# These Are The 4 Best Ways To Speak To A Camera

These are the four kinds of yaps. The first kind of yap is called the whiteboard yap, but this can also be called the presentation yap if you're doing it on some kind of software.
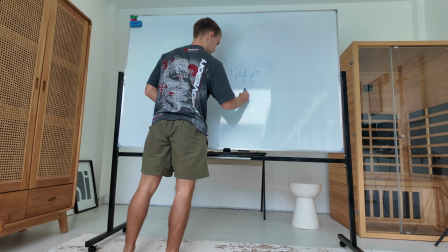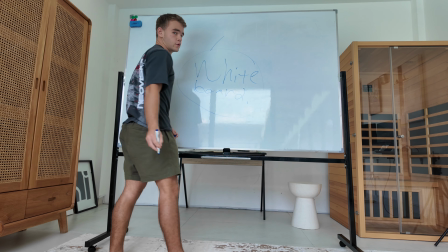0:26 What is it good for? Well, first thing it's good for building graphic elements.
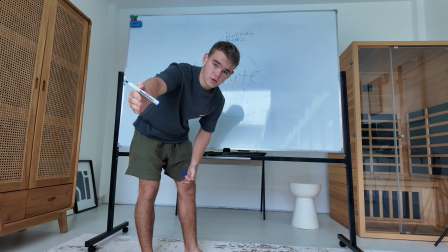0:35 Now, it builds this graphic element while still integrating you into the video, but it doesn't solely rely on you.
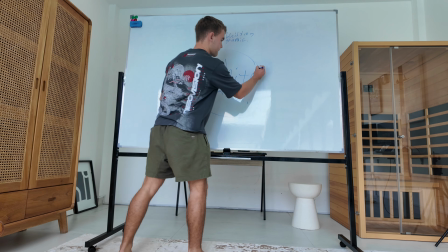0:42 The main point is what you're building. It builds trust.
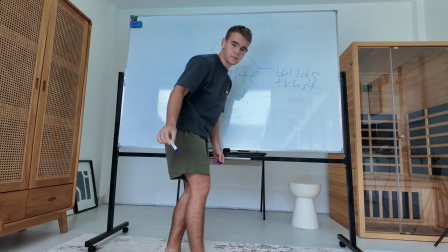0:48 Why does it build trust?
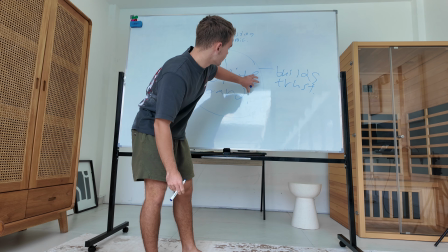0:49 Well, you're talking directly to a camera while you're drawing something on a whiteboard, showing that you clearly understand what you're talking about.
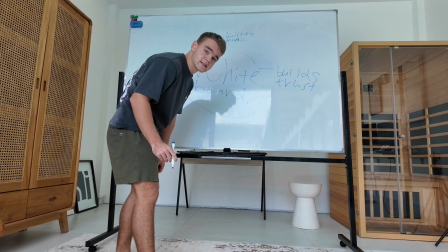0:57 The last thing it does is it keeps the audience's attention.
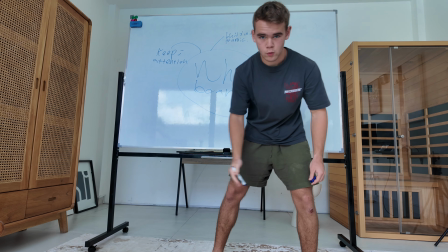1:02 So if you want to keep their attention by dynamically walking across a graphic that's physically in the world, then this is what you should be using. The next kind of yap is called the talking head yap. This yap is great when you want to build a personal relationship with the person who's watching the video, the viewer. It lets them know that you have something important to say because you're speaking directly to the camera. It also builds a strong connection with them as they feel like they know you and you're looking directly at them. It's mainly good for saying something controversial for a hook or giving an introduction about who you are. I'm Max. I'm making one video every single day for a business called The Yap Factory. This is my marketing strategy. And this is going to be video number 4.
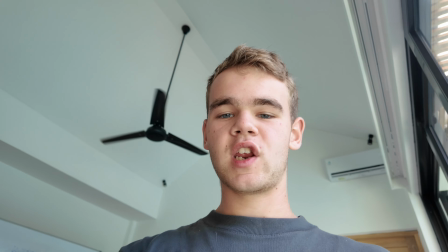1:58 Next is the dynamic yap, which is when you pick up the camera and go out for a walk anywhere you want.
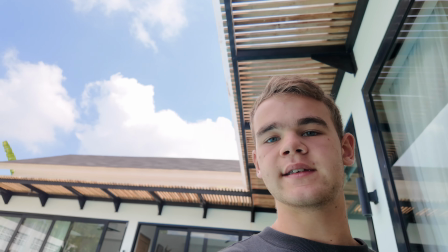2:06 This feels very personal and it mixes the previous two elements very successfully because it builds a
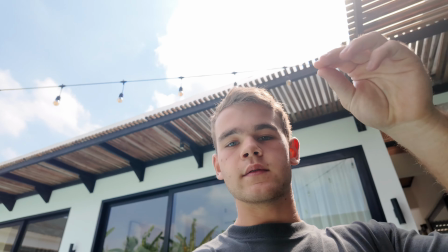2:13 personal relationship with the audience while you're actively moving through an environment and things are happening around you.
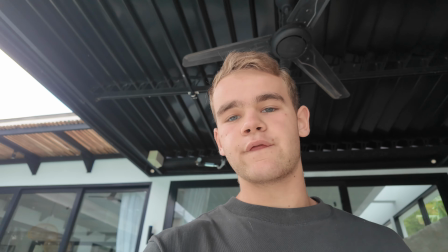2:20 There's no extra work involved in adding graphics,
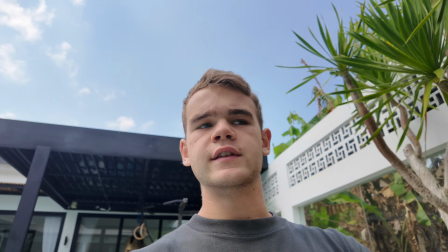2:23 but it also works as a very successful way to transition into the next part of the video.
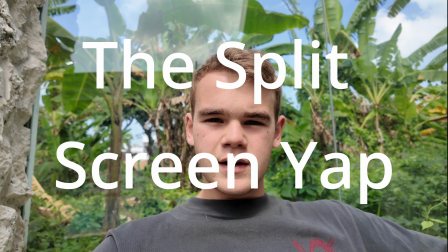2:31 Next is the split screen / the video overlay.
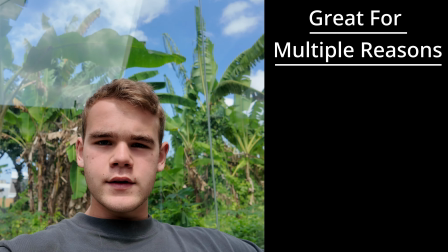2:35 This is great for multiple reasons, mainly because it's recorded the same way as a talking head video.
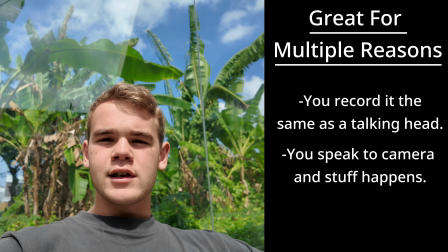2:43 So you're speaking to the camera, but there's stuff happening on the screen the viewer can look at.
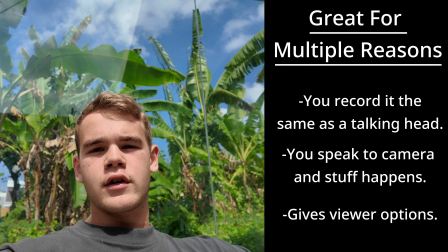2:49 And they can either listen to you or look at you or look at the thing happening on the screen, whatever you want to do.
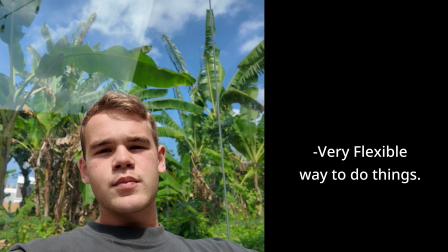2:54 This is a very flexible way to do things.
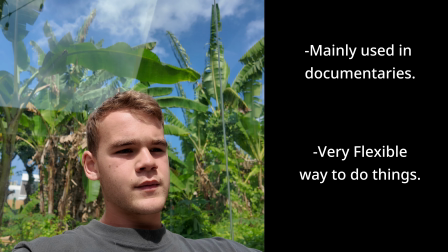2:57 It's mainly used in documentaries and it's more show and tell kind of style.
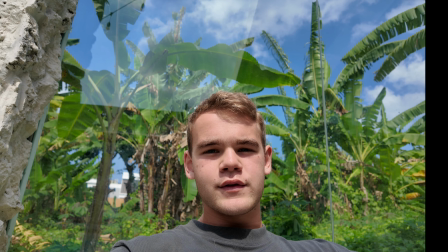3:05 If you're a narrator, you'll probably use this kind of style. There's also a lot of ways that all these 4 yaps can go wrong. Now, when you're speaking to a whiteboard, if the graphic you're making is too abstract or complicated, the person will probably click off because they don't quite understand what you're talking about. If you aren't speaking clearly for the talking head video, the person will not build a personal relationship with you and won't understand what the hell you're talking about, which is a very big issue when you're trying to explain something to a camera. The dynamic, if it's unrelated, doesn't make sense, is just put in there because you thought it would look cool, they'll click off. It doesn't make any sense, it's just silly. For the split screen and the video overlay, if it's low quality, goes on too long, or is just cluttered, it doesn't make sense and the viewer will not find interest in it. And I'd probably rather just watch you explain the thing to the camera head on.